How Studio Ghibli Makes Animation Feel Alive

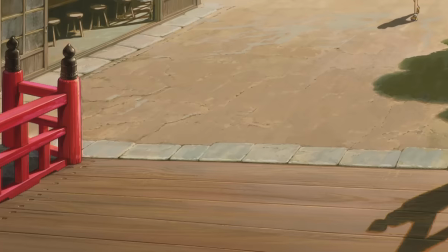8:19 When Shihiro approaches Yubaba's bathhouse for the first time after strolling through a mostly silent village,
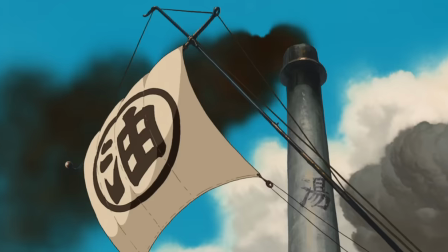8:25 You'll notice Miyazaki has her attention zero in on three specific auditory details that cut through the silence.
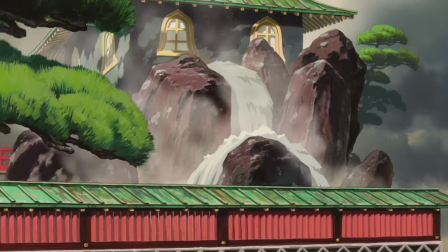8:31 The crackling chimney, the shuddering windows, and the raging waterfall.
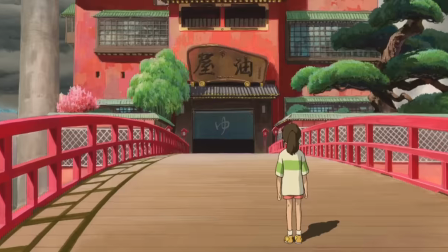8:37 And this bit of foreshadowing represents the elemental sound profiles of each of the three major locations Chihiro will encounter throughout her journey.
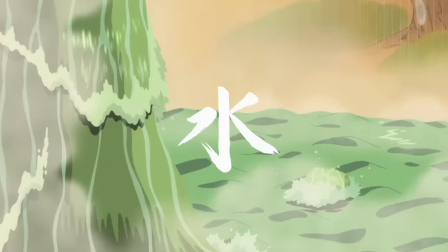8:45 The fire of the boiler room, the wind of the balconies, and the water of the baths.
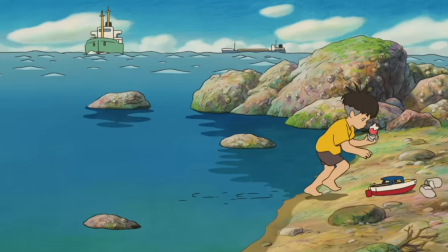8:52 Elemental forces always play a big role in Miyazaki's work, humanized through their sound design and given as much life as any other character on screen.
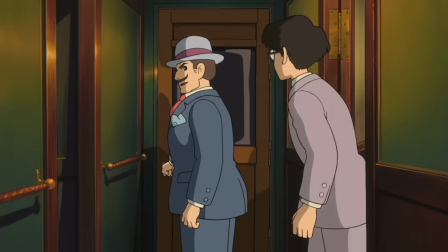9:00 An ocean that gurgles, a flame that screams, or a blizzard that roars.
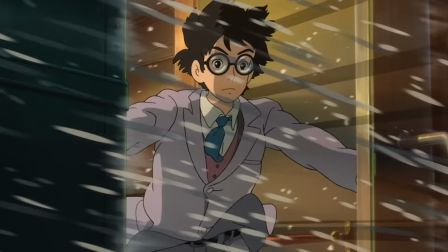9:07 But The Wind Rises takes the personification of these elements to the next level by incorporating actual human voices into the mix.
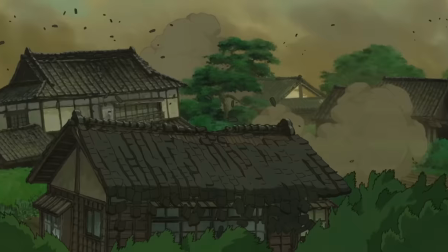9:19 Everything from the wind, to the earthquakes, to
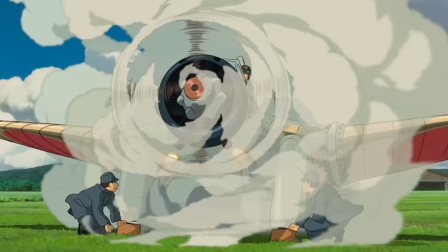9:27 the planes, were all created by the mouth of this man, Koji Kasamatsu.
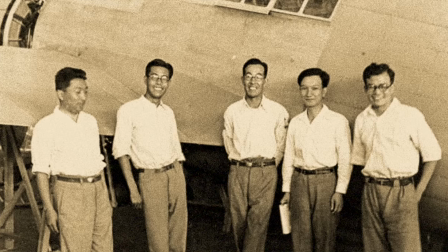9:35 But this is Miyazaki's only film that's rooted in history, with a real-life protagonist.
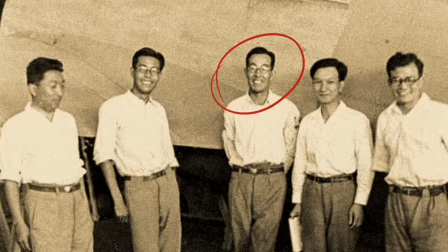9:40 So why steer away from the realism? Well, the opening moments of The Wind Rises are set in a dream, and that dream has dreamlike qualities,
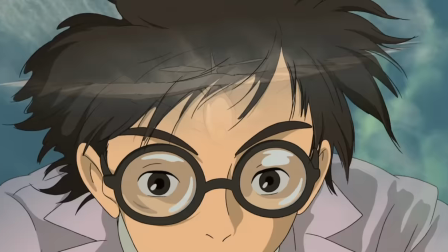9:49 including the sound. but when Jiro wakes up, he takes that dream with him and carries it throughout his life.
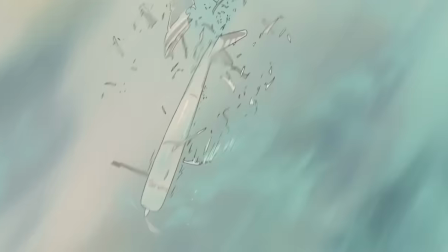9:56 This world is explored through the lens of a dreamer, and there's a distortion to that reality.
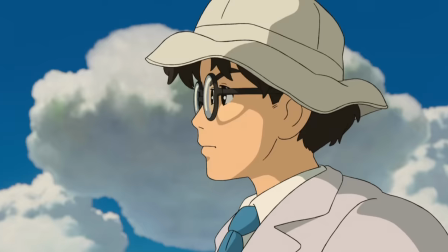10:02 The vocal sound effects reflect that distortion, an historical fiction balanced on the edge of fact and fantasy in the midst of war,
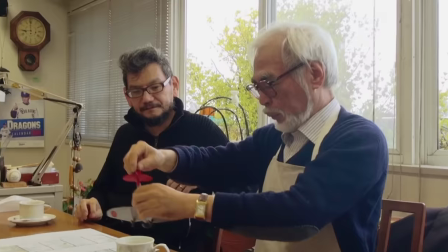10:10 presented with the narrative characteristics of a fairy tale, as if Miyazaki has tucked us in and is reading us a bedtime story.
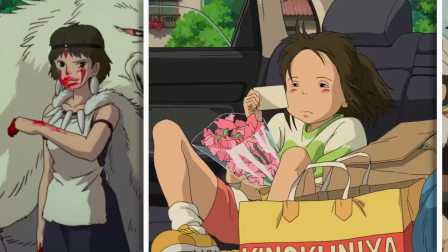10:19 But as much as I love the man, and we all do, you can't just put it all on his shoulders. We tend to deify the auteur at the expense of the crew and the recognition of their contributions to these projects.
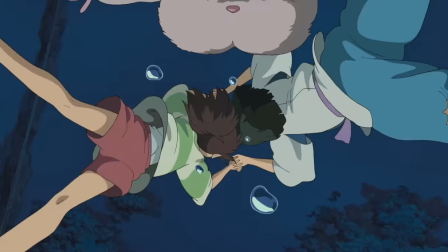10:30 When you're dropped into these worlds, it's important to remember that, in addition to the more visible animators and voice actors,
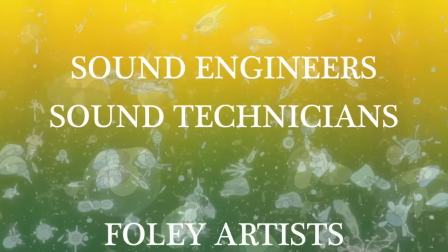10:38 there's an entire team of brilliant sound engineers, technicians, foley artists, and background painters,
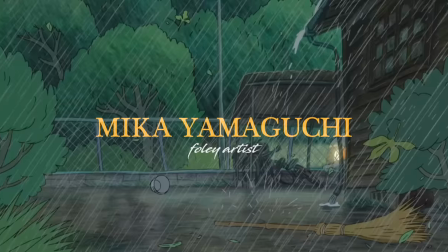10:44 all working below the line to bring these environments to life. People like Shigiharu Shiba, the sound director for Naushika, Castle in the Sky, and Todoro.
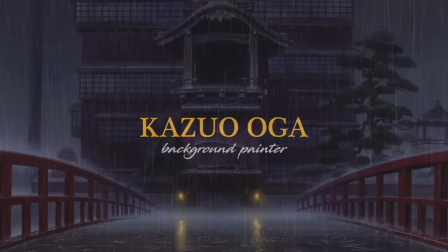10:53 Or an artist like Mika Yamaguchi, who created all that beautiful foley work you hear in Ponyo. Or a master like Kazuo Oga,
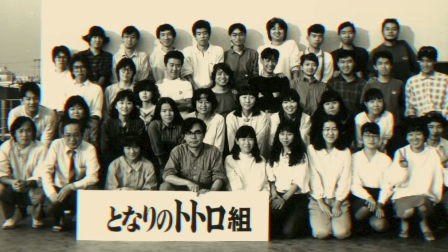11:00 who's responsible for painting many of those painstakingly detailed backgrounds that house all these sounds that I've been gushing over.
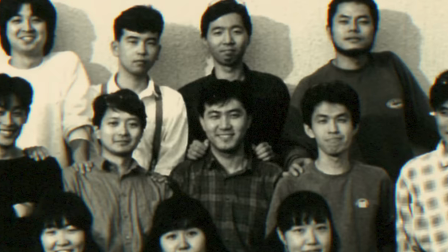11:09 Just a few of the unsung heroes of Studio Ghibli, whose work is the essential lifeblood of these films but often goes unnoticed.
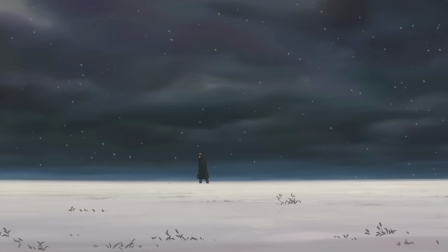11:20 Sound is exactly one-third of how we experience cinema. The other two are what we see and how we feel.
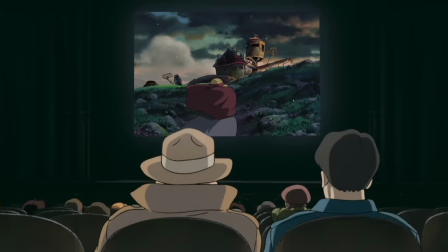11:27 And they each deserve equal care and attention by the part of the filmmaker. And I think also equal appreciation by we, the audience members.
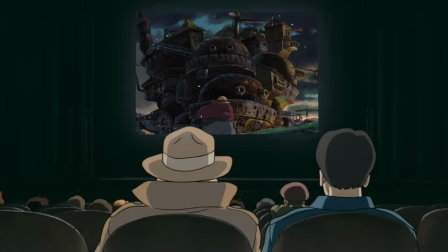11:36 So if you're looking for an excuse to re-watch some of these films, here you go, no better time than now.
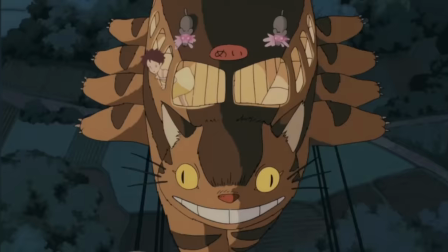11:42 Hopefully with a pair of fresh eyes and fresh ears, you get to experience them in a way you never have before.
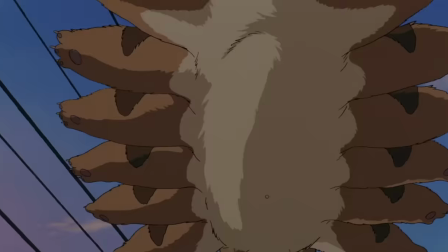11:48 And who Who knows, maybe that long list of favorites will become even longer.